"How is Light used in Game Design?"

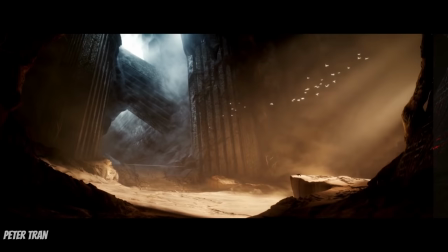256s
Similarly, most of us will be able to tell that red light increases alertness and blue light promotes a relaxed ambiance,
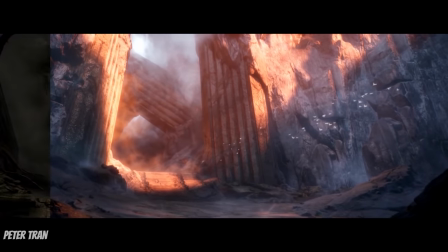262s
but the stimuli will often go unnoticed, with their effects only being felt on an intuitive level.
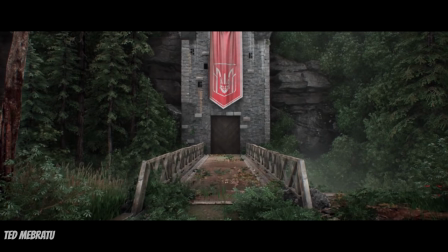268s
A lighting director, however, will need to be painfully aware of the way the placement,
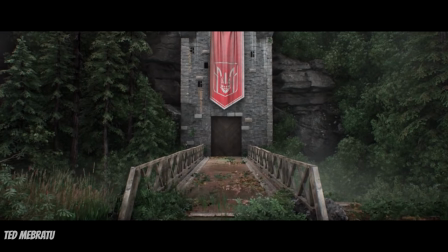272s
quality, and color of light impacts gameplay and use everything in their toolbox to craft scenes that are compelling, completely immersive,
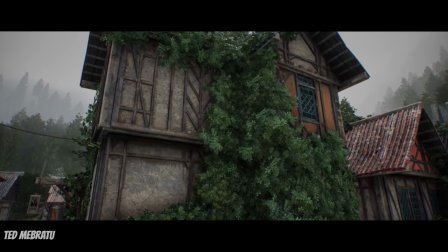279s
and suitable to the overall story.
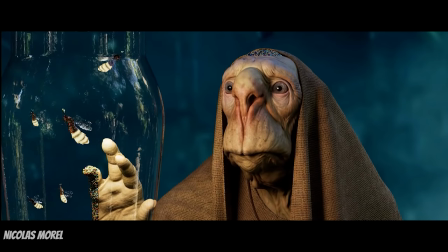282s
Their work is completely critical to a game, and when it's done well, it goes unnoticed, as it is threading every other element to build a believable environment.
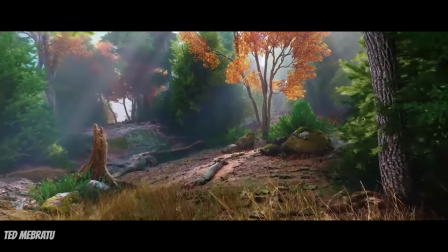291s
Poor lighting, on the other hand, will almost always catch our eye and dissipate the illusion, which is why a tremendous amount of care goes into lighting game scenes.
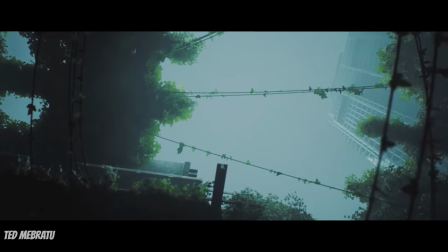300s
The daily sun and moon cycles that we experience every single day have a deep
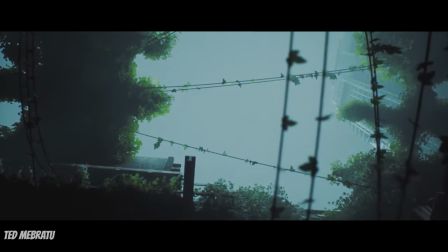304s
impact on our psyche and massively contribute to the feeling of realism in digital worlds.
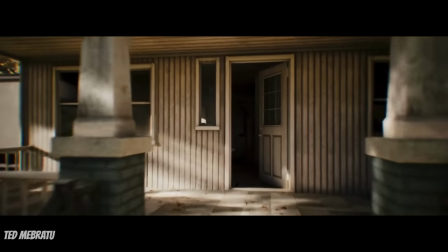310s
They help separate moments of comfort and exploration from danger and tension. Take the game Darkwood for example.
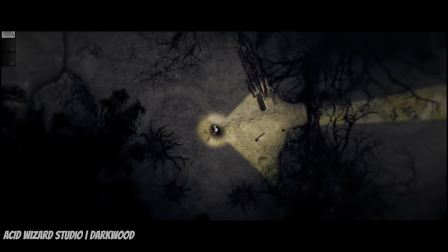318s
Players are encouraged to explore and forage during the day but swiftly return to their hideouts
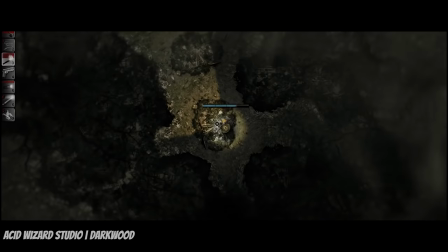323s
before the night sets when banshees and other hungry creatures come out looking to make a meal out of them.
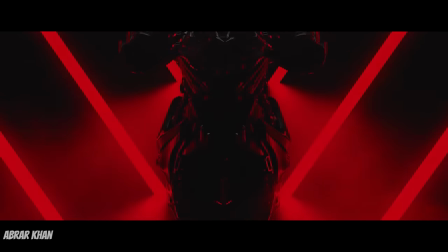329s
A light that comes from unnatural angles is uncomfortable because it's unfamiliar and creates unusual and potentially disturbing shapes on the subject.
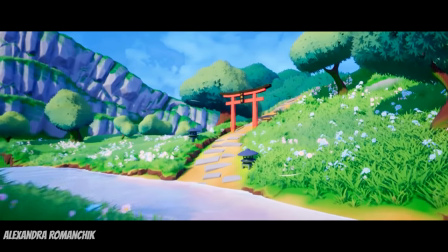338s
The traditional above light is familiar because the sun is an omnipresent light source in our day-to-day lives.
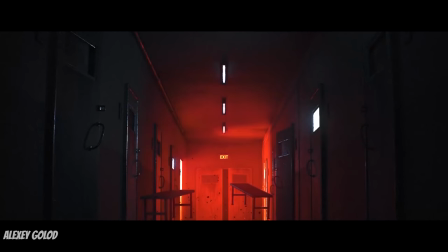345s
Alternatively, artificial lighting sources and colors can suggest man-made environments and even induce surreal subjective impressions when they're exaggerated.
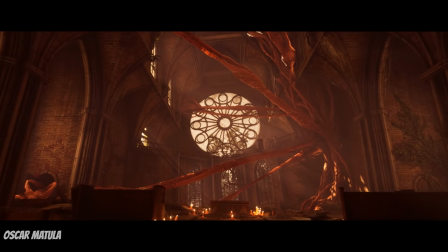355s
Now that we have a better understanding of light itself,
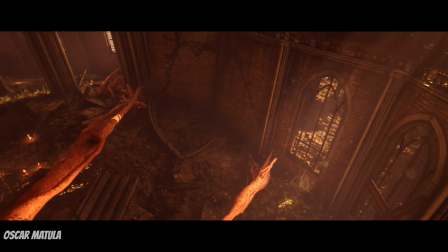358s
let's take a look at how these These principles are applied in game design to manipulate emotion and craft an immersive environment.
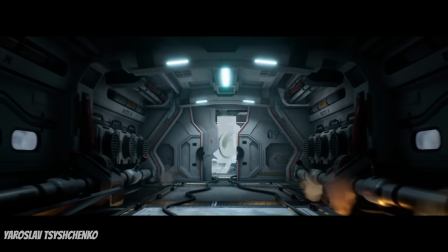368s
Going past game aesthetics, the immersive nature of games requires artists to use light with more practical considerations in mind as well.
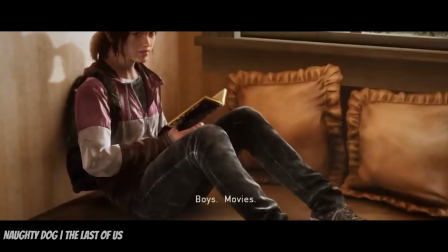376s
While cinematic principles remain the same in games as with other art mediums,
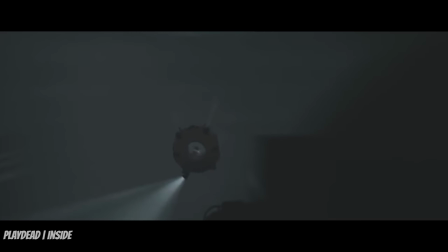381s
the nature of games requires lighting techniques to serve a bigger purpose than other forms of media, which expect a passive audience.
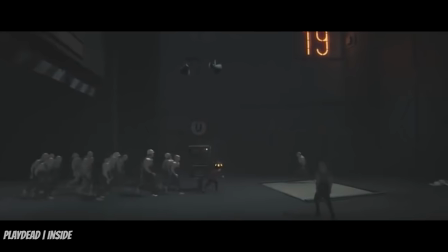387s
And so lighting will be often used to indicate milestones or markers in the gameplay,
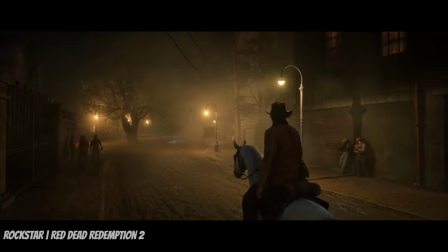393s
guiding players toward a certain direction, even though they might not be consciously aware of what made them go that way in the first place.
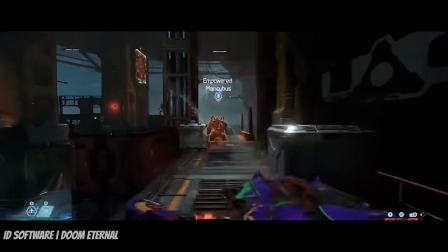399s
One example that springs to mind is Doom Eternals Atlantica facility,
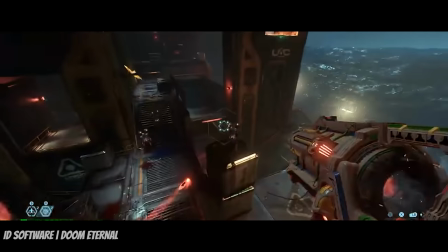403s
which uses expertly placed lights to guide the player through maze-like corridors and showcase points of interest with the highest level of detail.
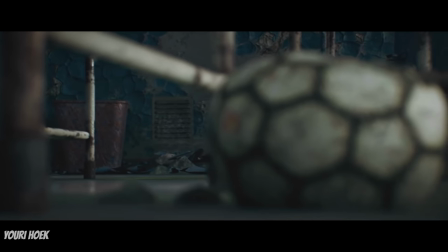410s
Guiding the player around an unfamiliar place, or should we say a planet, by following light streams and pillars is also extensively used in the Halo series,
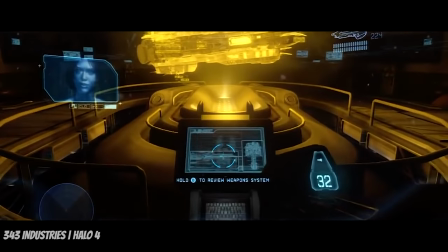419s
which beautifully harmonizes warm glowing light in nature scenes and cool overhead lighting in the man-made sci-fi interiors.
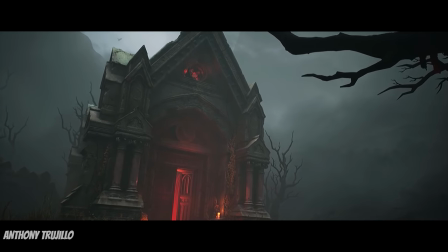426s
And the technique of using light to highlight points of interest becomes increasingly apparent in stealth games as well.
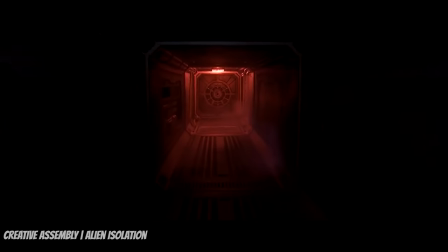433s
Playing games like Alien Isolation,
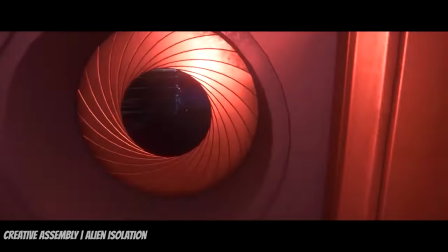435s
you'll soon begin to notice how dark and light areas benefit from a harsh contrast that helps you stay in the shadows and avoid light as to not be seen by your targets.
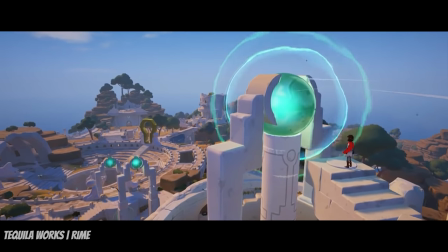443s
However, considering the interactive nature of games, players will often have the possibility to manipulate light around them as they see fit.
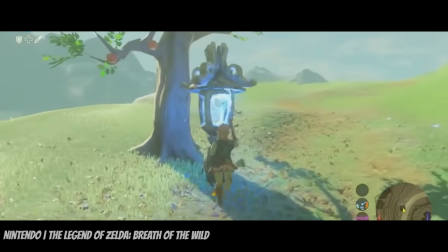452s
Lighting torches or using flashlights, shooting fire arrows or guns at a previously non-illuminated space or even putting out fires and closing
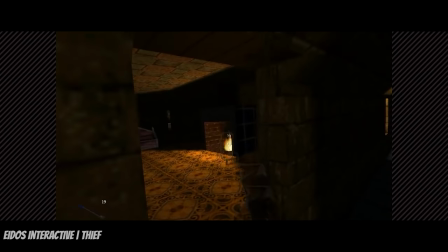460s
blinds are all autonomous decisions that a player can take to manipulate the state of affairs in a certain scene.
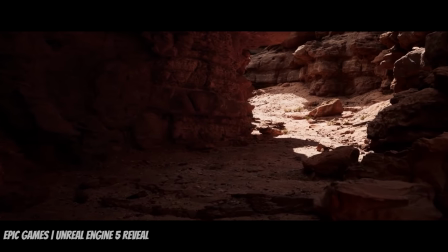466s
These effects are all achieved with the use of dynamic lighting, which caters to real-time alterations of the game scene using instantaneous lighting calculations.
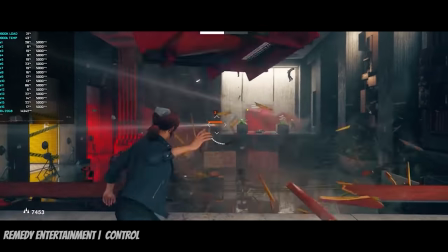475s
This type of manipulation of light has only really been possible in recent games,
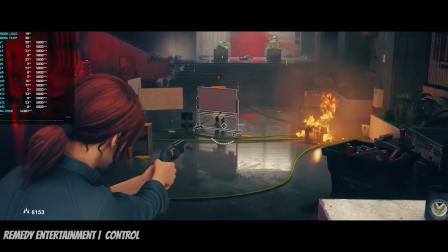480s
as recent developments in game engine technologies allow for real-time and nuanced variations in light rays,
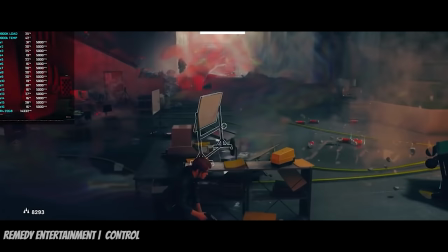487s
refractions, and shadows which help create a truly immersive, realistic experience.
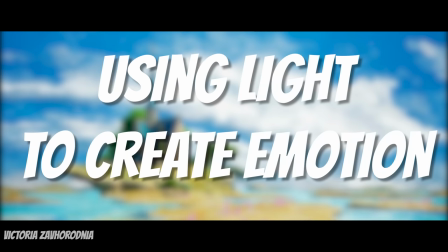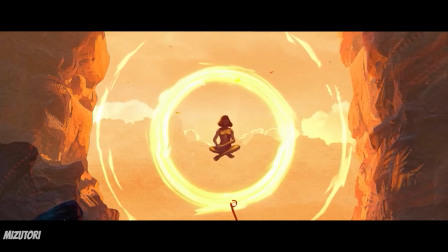498s
In my opinion, the greatest forms of art are the ones that are able to draw emotion out of you.